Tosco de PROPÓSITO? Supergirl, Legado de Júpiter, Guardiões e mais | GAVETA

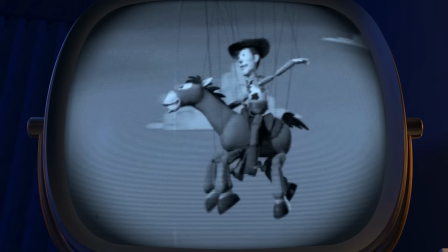496s
Tá muito óbvio que o filme tá tirando sarro com a própria cara dele. É um filme que não se leva a sério. Às vezes isso daí não é tão fácil de entender, mas você sabe quando a piada é feita pros personagens que estão em cena ou a piada é feita pra gente que tá assistindo, quebrando a quarta parede.
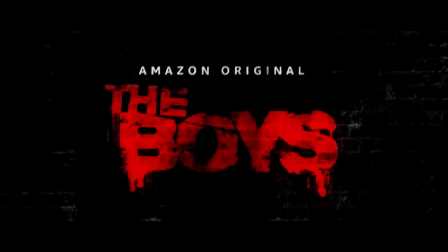509s
Como é o caso daquela cena de The Boys com o golfinho.
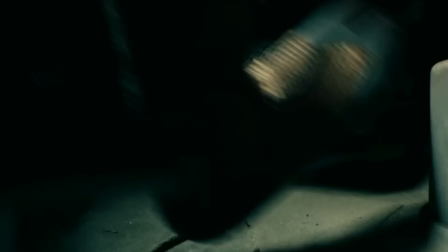516s
Essa cena é...
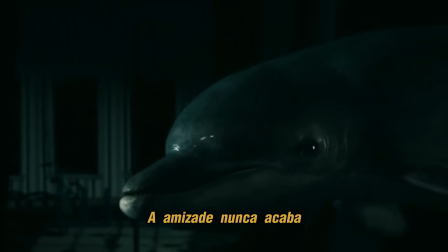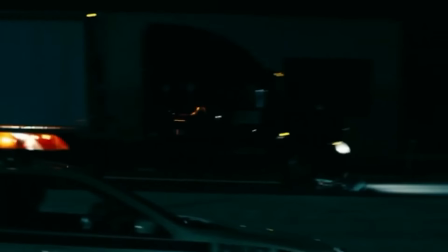524s
É uma cena tosca de propósito em que a série tá tirando sarro dela mesma.
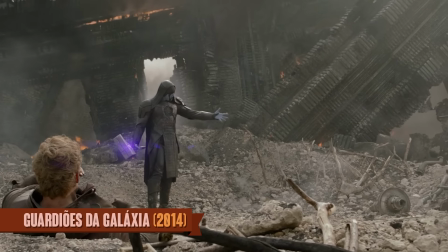529s
Você tem um exemplo disso feito de uma forma muito mais clara no final de Guardiões da Galáxia. Aliás, o James Gunn, que é o diretor do Guardiões, ele é o mestre do tosco de propósito.
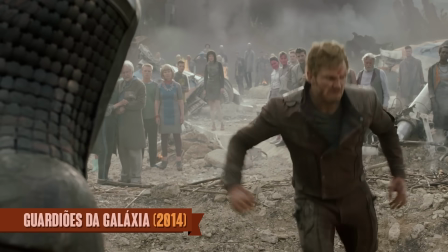538s
Porque quando o Star-Lord lá, o Peter Quil, começa a fazer aquela dancinha ridícula no final, ela é muito discrepante e até os próprios personagens ficam constrangidos com a cena.
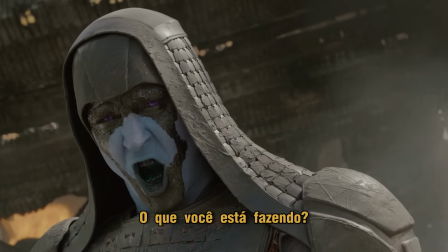Agora, quando o filme se leva a sério, aí você tem que ver, porque assim, os personagens, nesse vídeo aqui, se eu começar a sair de foco, foda-se, é o tosco de proposta. Ou não? Eu amo a ironia. Podem estar se levando a sério ali na trama, né? Tem alguma coisa que tem que se resolver. Mas depende se o diretor também está. O diretor está se levando a sério? Ou ele está em cima do muro? Ou não, o diretor é zoeiro, ele está entendendo que aquilo ali é tosco e ele está embarcando. Quando os personagens se levam a sério, e o diretor também se leva a sério,
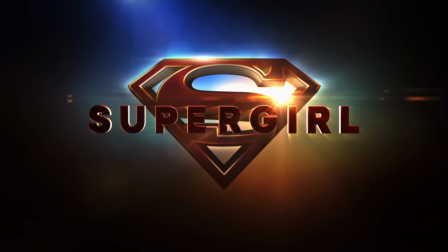580s
acontecem coisas maravilhosas como essa cena de Supergirl, que eu fui citado 7 milhões de vezes no Twitter e Instagram,
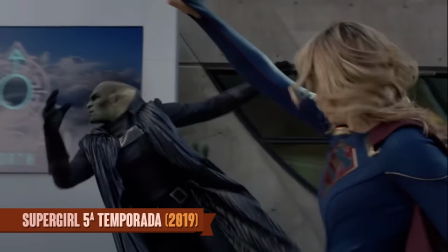587s
muita gente mandou essa cena.
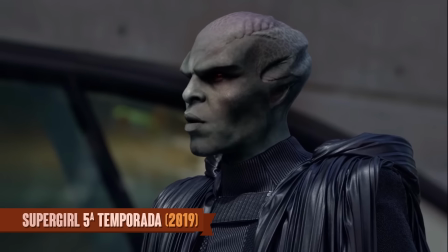592s
É uma coisa linda. E dá pra gente ver que não é tosco de propósito.
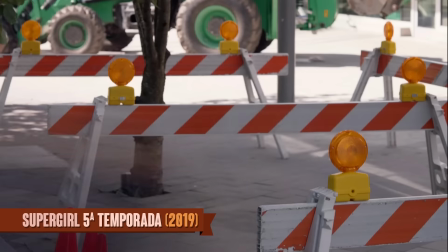597s
É só ruim mesmo.
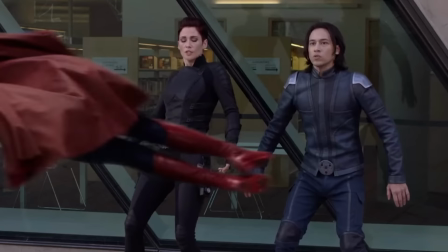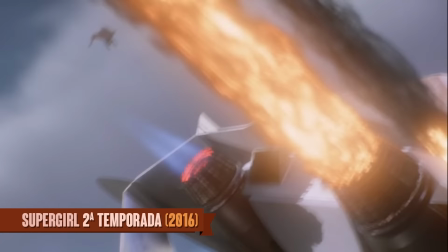604s
porque em alguns outros momentos dessa produção existe o efeito bem feito ali e aí é um problema que eu vou ter que me incluir porque eu eu não tô aqui também mas vou apagar de especialista aqui eu sei exatamente quando fazer o tosco de propósito não um vídeo clássico meu que eu errei
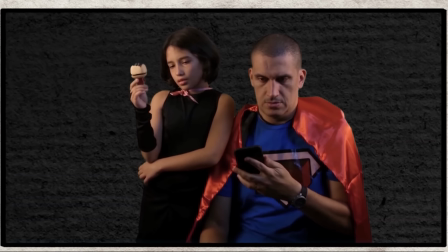618s
esse daí foi o vídeo que eu fiz com a Juju que a gente fez geral especialmente o segundo vídeo que era um vídeo feito pra ser tosco
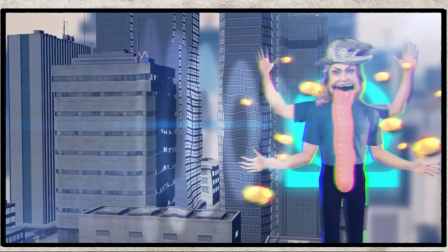623s
de propósito só que eu não me aguento e aí na hora que eu vou fazer alguns efeitos alguma coisa eu começo a caprichar um pouco mais
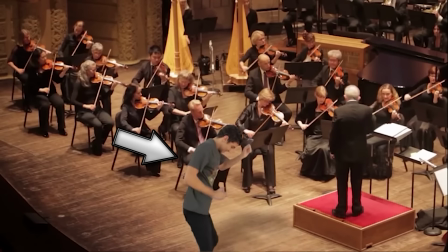629s
eu peço pro Lucas Simões que é o cara que faz os efeitos aqui Não, Lucas, faz mais. E começou a ficar um negócio bem feito em algumas partes.
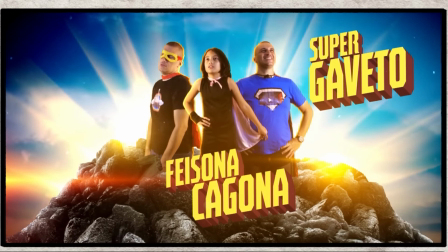635s Super Gaveto e Feisona Cagona.
Eu não fui fiel à minha estética tosca.
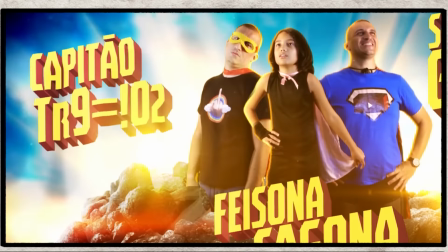640s
Uma vez que você fez uma cena bem feita ali, as cenas semelhantes também vão ter que ser bem feitas. Se você fez tosca, as outras também vão ser toscas.
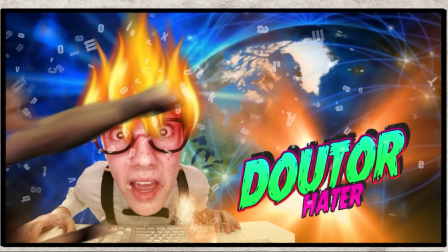647s
Se você começa a botar sem nenhum critério uma cena tosca e outra não, as pessoas não vão entender a sua intenção. Agora, quando o diretor é zoeiro, ele sabe que a produção dele é tosca e ele quer que seja tosca,
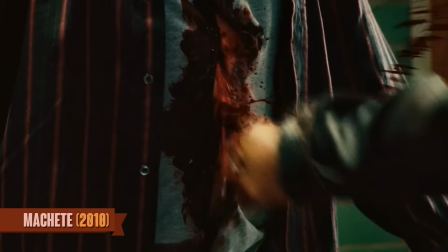658s
você faz coisas maravilhosas como machete, Que é um negócio todo bizarro e exagerado. Mas o cara sabe que o negócio é pra ser zoado. O que me leva pro segundo ponto, que é a qualidade. Um filme tosco de propósito, ele pode ser bem feito ou mal feito. Eu sei que é muito mais fácil você identificar no mal feito. Mas no bem feito, você pode ter, às vezes, a cinematografia bem feita.
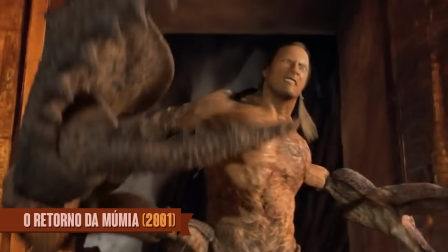682s
Ele pode ser bem filmado e aí na hora que aparece um efeito visual, ele é altamente zoado. Tem filmes que tem algumas coisas que são meio bregas de propósito, vamos dizer assim. Mas são bem feitos. Por exemplo, 300.
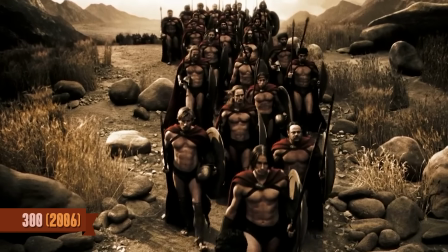694s
Calma, deixa eu explicar. Os guerreiros, eles eram muito fortes. Os homens mais fortes do mundo. E o Xerxes, ele era monumental.
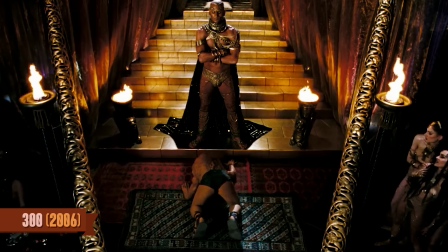700s
Ele tinha 5 metros de altura e a voz dele era como um trovão.
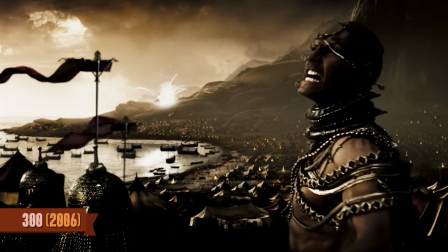706s
É como se eles tivessem pego essa produção e falaram assim. Cara, e se a gente levar esse conto aqui ao pé da letra?
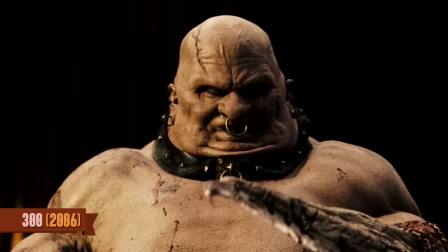711s
Esse filme ali é uma hipérbole de um conto. Ele é uma fábula. Então é um filme estupidamente bem feito.
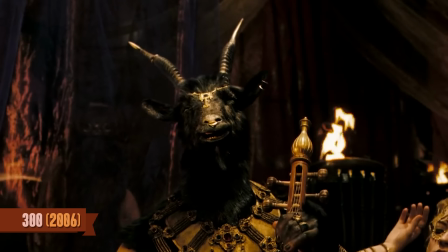719s
Então é um filme estupidamente bem feito E aquele exagero é de propósito Agora,